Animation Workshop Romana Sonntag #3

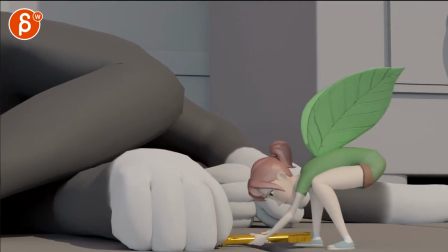950s
but nothing in the wrist meaning that if this goes through the forearm goes from here down to here it would be some slight adjustment in this area of the wrist while the fingers can stay locked but the wrists need to have some sort of
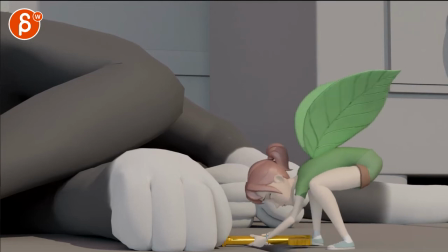965s
need to be affected by that rotation and movement of their arms especially through here if you do all of this here this feels like it's a cut so you get your typical Aiki hands that don't move
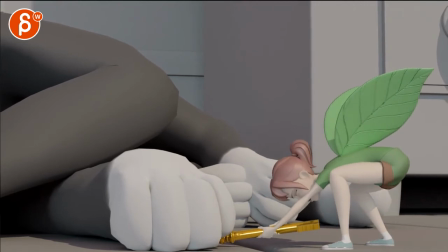977s
because they're just constrained there especially when she does her all this then i would start bringing up that thumb and And those fingers curling in is a lot more tense gripping.
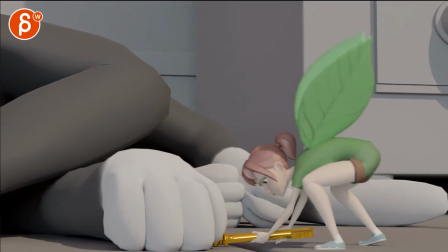991s
This is cool.
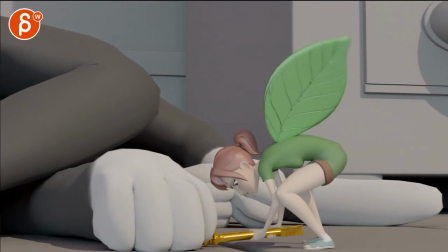993s
I like the changes in the fingers through here and especially here, as she goes through there, I would keep that fairly loose,
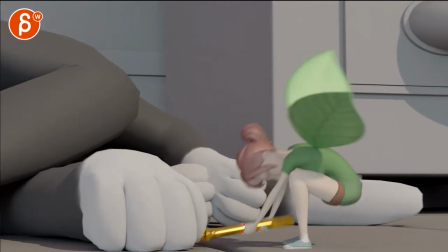1001s
the grip, so that when you go into here, you have somewhere to go and really tighten up that grip and change your finger poses.
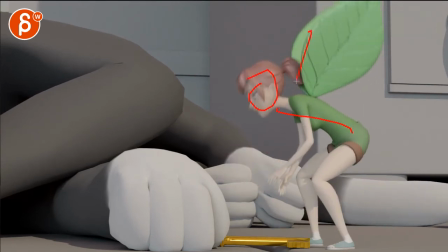1013s
There's a weird acceleration again. If I look at this part, the chest area going down, right there,
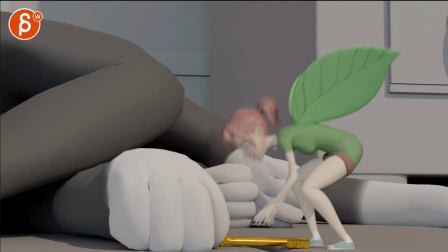1022s
over one frame, right there, the spacing is fairly odd.
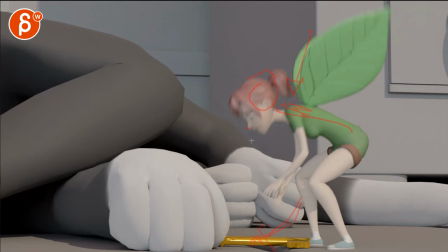1026s
I think I can even track that in the nose. Hold on. Let's take those drawings out.
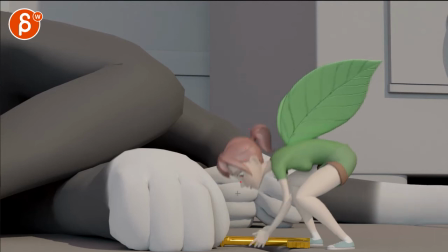1034s
Right there. You can see here. I mean, there's a little bit of an acceleration you can see in the spacing, but then here, that's just a big one,
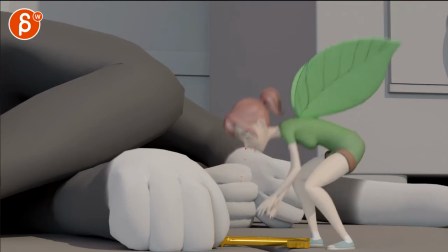1044s
and then it's only small. so from that big to suddenly that small that just feels like a weird pop it's
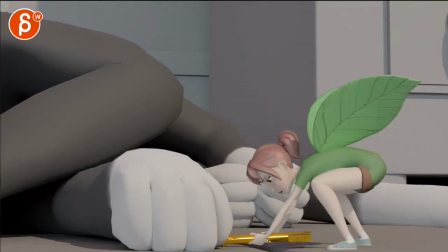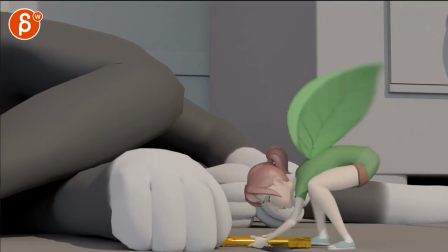1057s
not too bad I think I see a little bit of an arc up it's kind of looking that it's not too straight but then watch out you're going this way stop it feels like you're going back the same way although you are starting to go up which is good
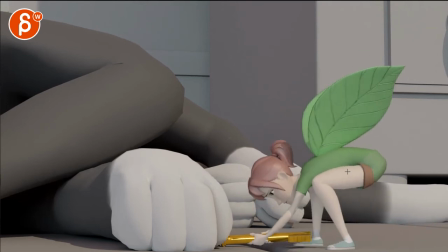1073s
but then watch out you're going up and then back down this way so I would try to go this way and then up and then something like that. I'm exaggerating the curves here but you want to go back this way right and then not really go back the same way.
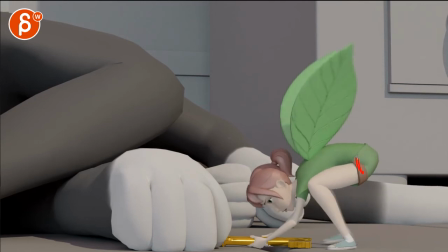1088s
Then as you go up you don't want to go up and down you want to have a little bit of an arc just a bit so it feels just a bit linear through here and also just a bit fast. I get that this goes up because of the leg but then it comes down a bit too quickly.
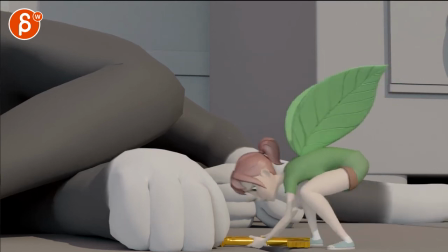1104s
I give this a bit more hang time and then drop and I I mean, you know, two, three frames, but it just will feel just a bit differently.
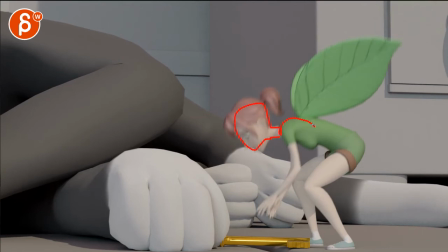1114s
And then watch out for this. This is a moment of the head and the chest, just this area being one big piece.
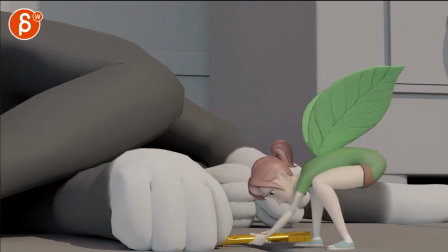1121s
You go down, this is one big piece. Then you go back here, only through here-ish. It starts around here, but you have a little bit of head rotation down.
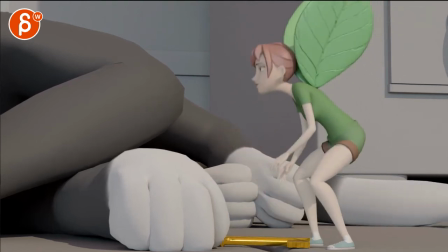1131s
But it just feels like this is one big unit going down. and you can always go like this where she's a bit tilted towards us
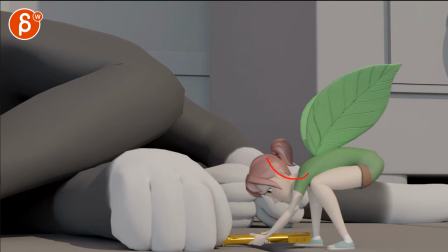1139s
or away from us and then as you go through here then she straightens into this so imagine from the front view the head would do a bit of a sideways tilt and right now it feels like everything is always straight so a little bit of complexity and
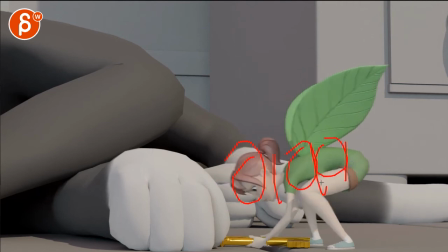1152s
breaking this up a bit more so head chest and lower chest and root area are a bit more I'd say disconnected, but just a bit more broken up.
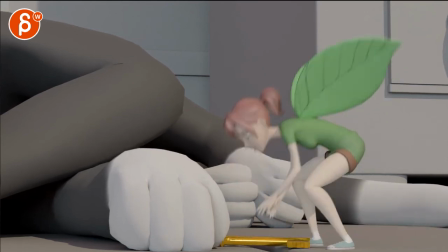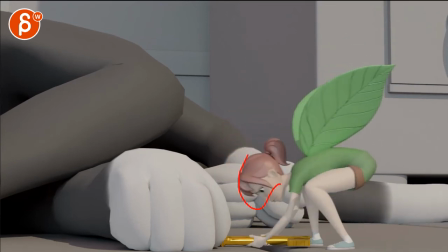1167s
You can experiment with a bit more drag, and then overlap in the head. But I don't know, you don't want it to be too loose just to put in drag or overlap, but I think you might get away better with that sideways tilt.
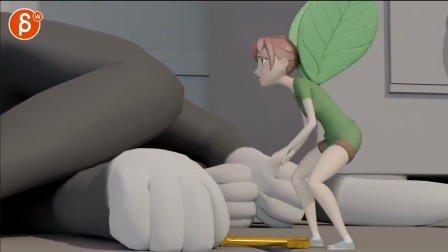1182s
Coming back into here. What are our shoulders doing? It's not too bad.
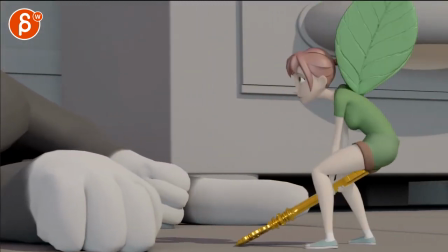1192s
It's cool.
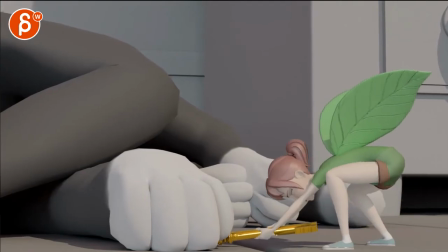1193s
I do like that whole,
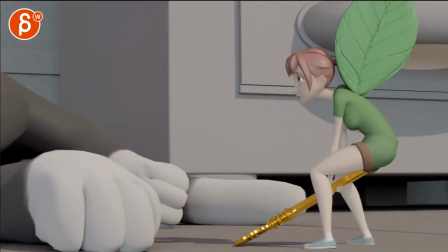1196s
that's so cool, what the body's doing here, whoop, ba-boom, that just feels really nice, the timing of how this goes up and then drops,
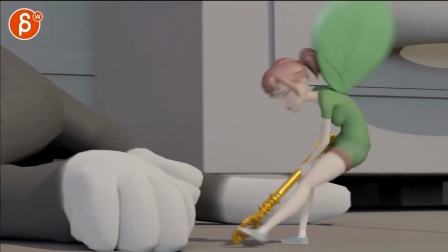1205s
how it reacts to the steps, and watch out,
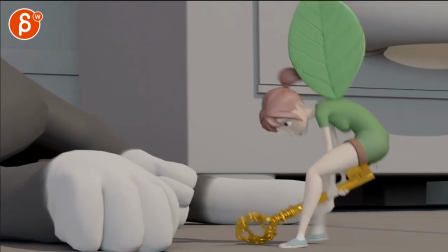1212s
the body drops and then flattens out before there is pressure
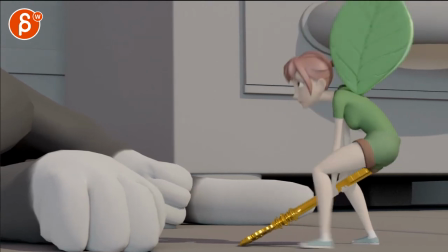1219s
on that leg so only by now i will bring that root up so what i would
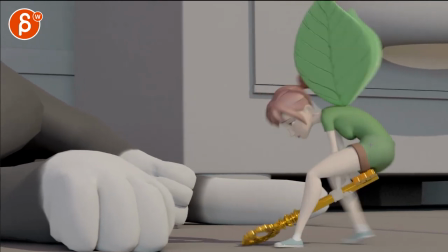1227s
do here you can see how this goes down down down but doing this up until here i will continue to go down it feels like you're doing this versus going down oh and now it goes up because this is pushing up
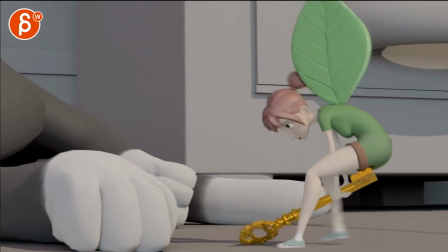1242s
it's just flattening a bit too soon there's no physically it's just not possible doing all of
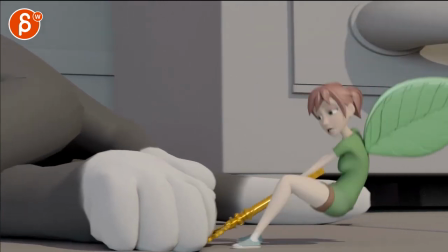1248s
this for that root to suddenly stop you might argue well her wings but her wings are not flapping
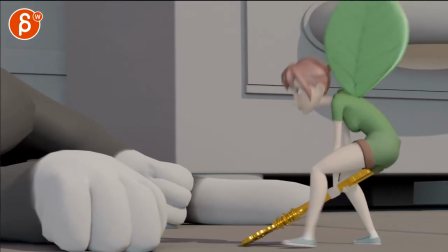1254s
so i'm not buying that there so watch out for that same thing here you go up and then down
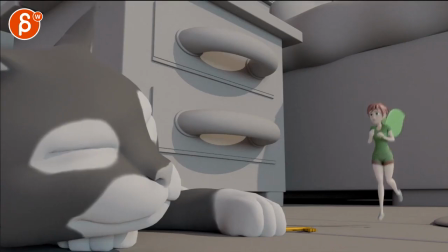1264s
no i think that's okay there maybe a bit fast cutting
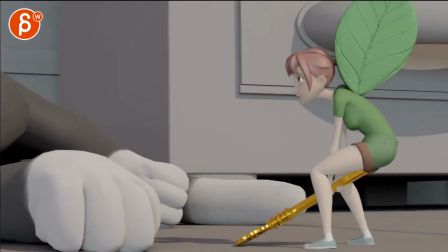1270s
out a bit soon but i would personally delay the roots going down by two frames.
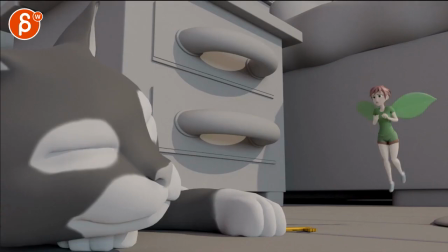1276s
I know this is super picky, but I still want it to be too tight to the up and down of the legs.
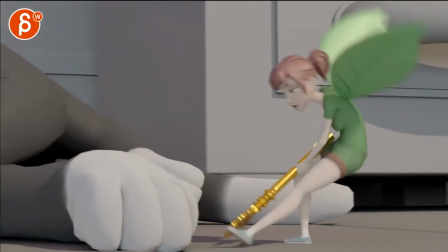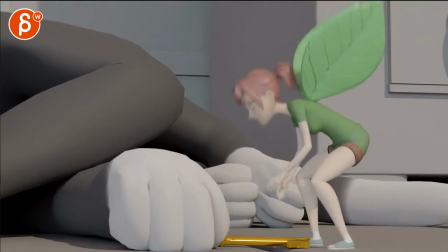1288s
Hold on, let's move back here. So you have the ponytail. I didn't mean it.
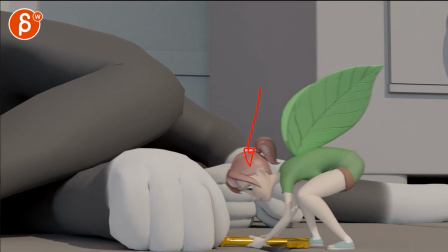1294s
Maybe that's what I'm reacting to as well. There's such a big drop here that there's no more drag and overlap in that tail.
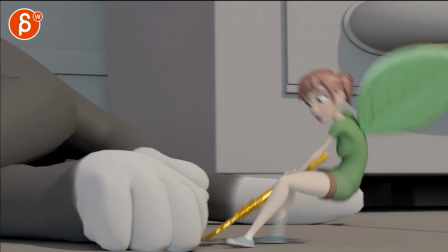1304s
Especially through here. If you do this and you stop at this point, the ponytail will be here.
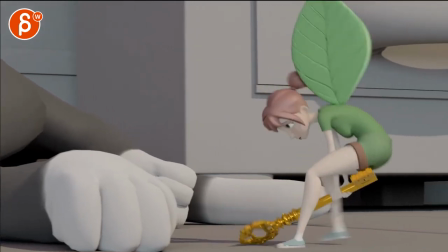1310s
Because I do see some animation there. So it is poseable.
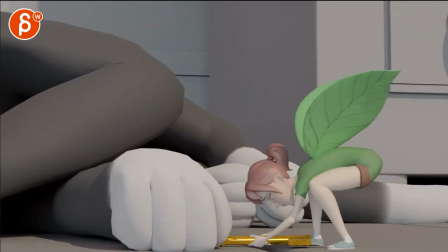1316s
So I'll just watch out for that secondary movement there.
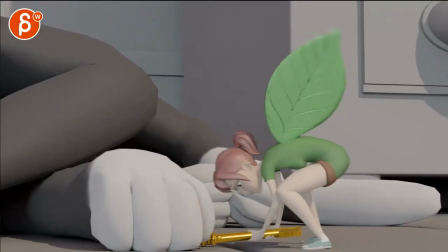1322s
But I like your high frequency thing there. I was sorry.
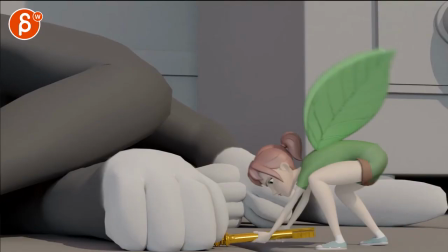1327s
There's something popping there. Interesting. I didn't know this player was able to do that.
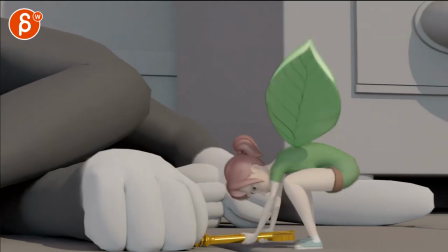1333s
Anyway, continuing here. Yeah, the rest is cute. I really liked it. Again, there's little tiny tweaks there.
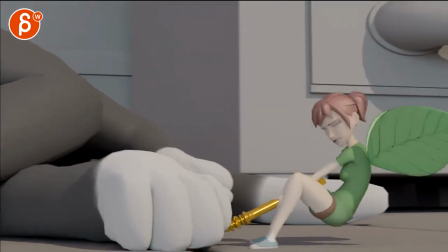1339s
But other than that, that's a really nice moment there.
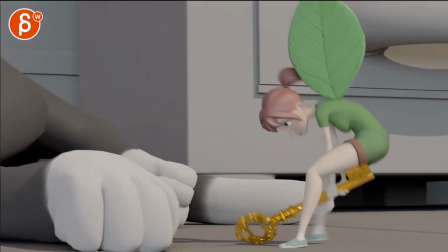1345s
Again, that pop in the key is a bit weird, but I like how it drops.
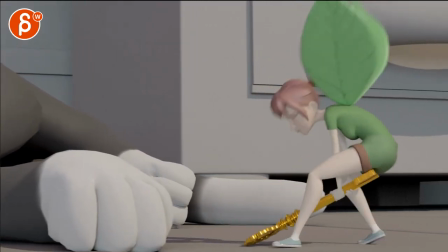1351s
And I think as you drop it here, it starts to lock.
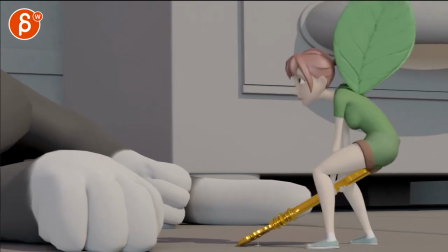1357s
So as you do this rotation, I would rotate back a tiny bit.
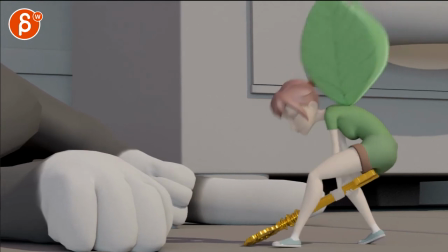1363s
So it kind of pivots and goes side to side. And right now it feels like you're going, and then the animation stops.
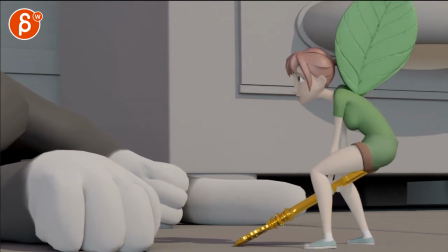1369s
with all that movement through there nothing going on there so watch out for that pause
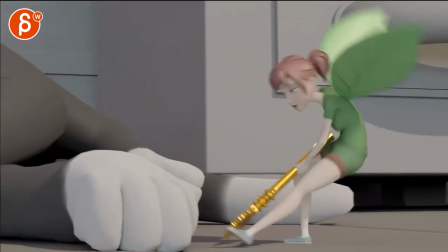1378s
stuff is cool a little bit of travel with the cameras nice yeah
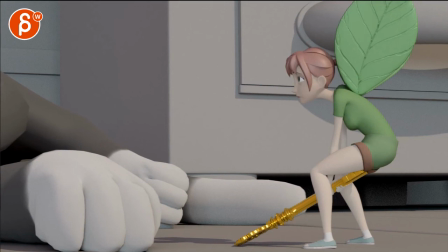1385s
I think that's it lots of picky notes I mean it's a great shot you know the
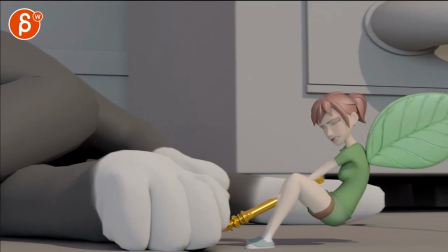1389s
greater gets the pickier the notes so yeah good
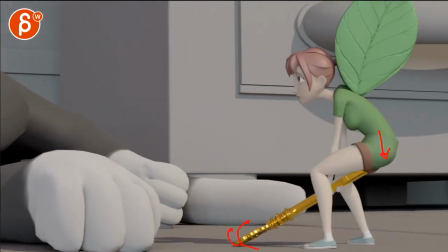1394s
stuff thank you all right There's an email, you can sign up, you can start whenever you want, you can submit whenever you want, you get 16 submissions. Either way, a like and subscribe would be awesome. All right, thank you.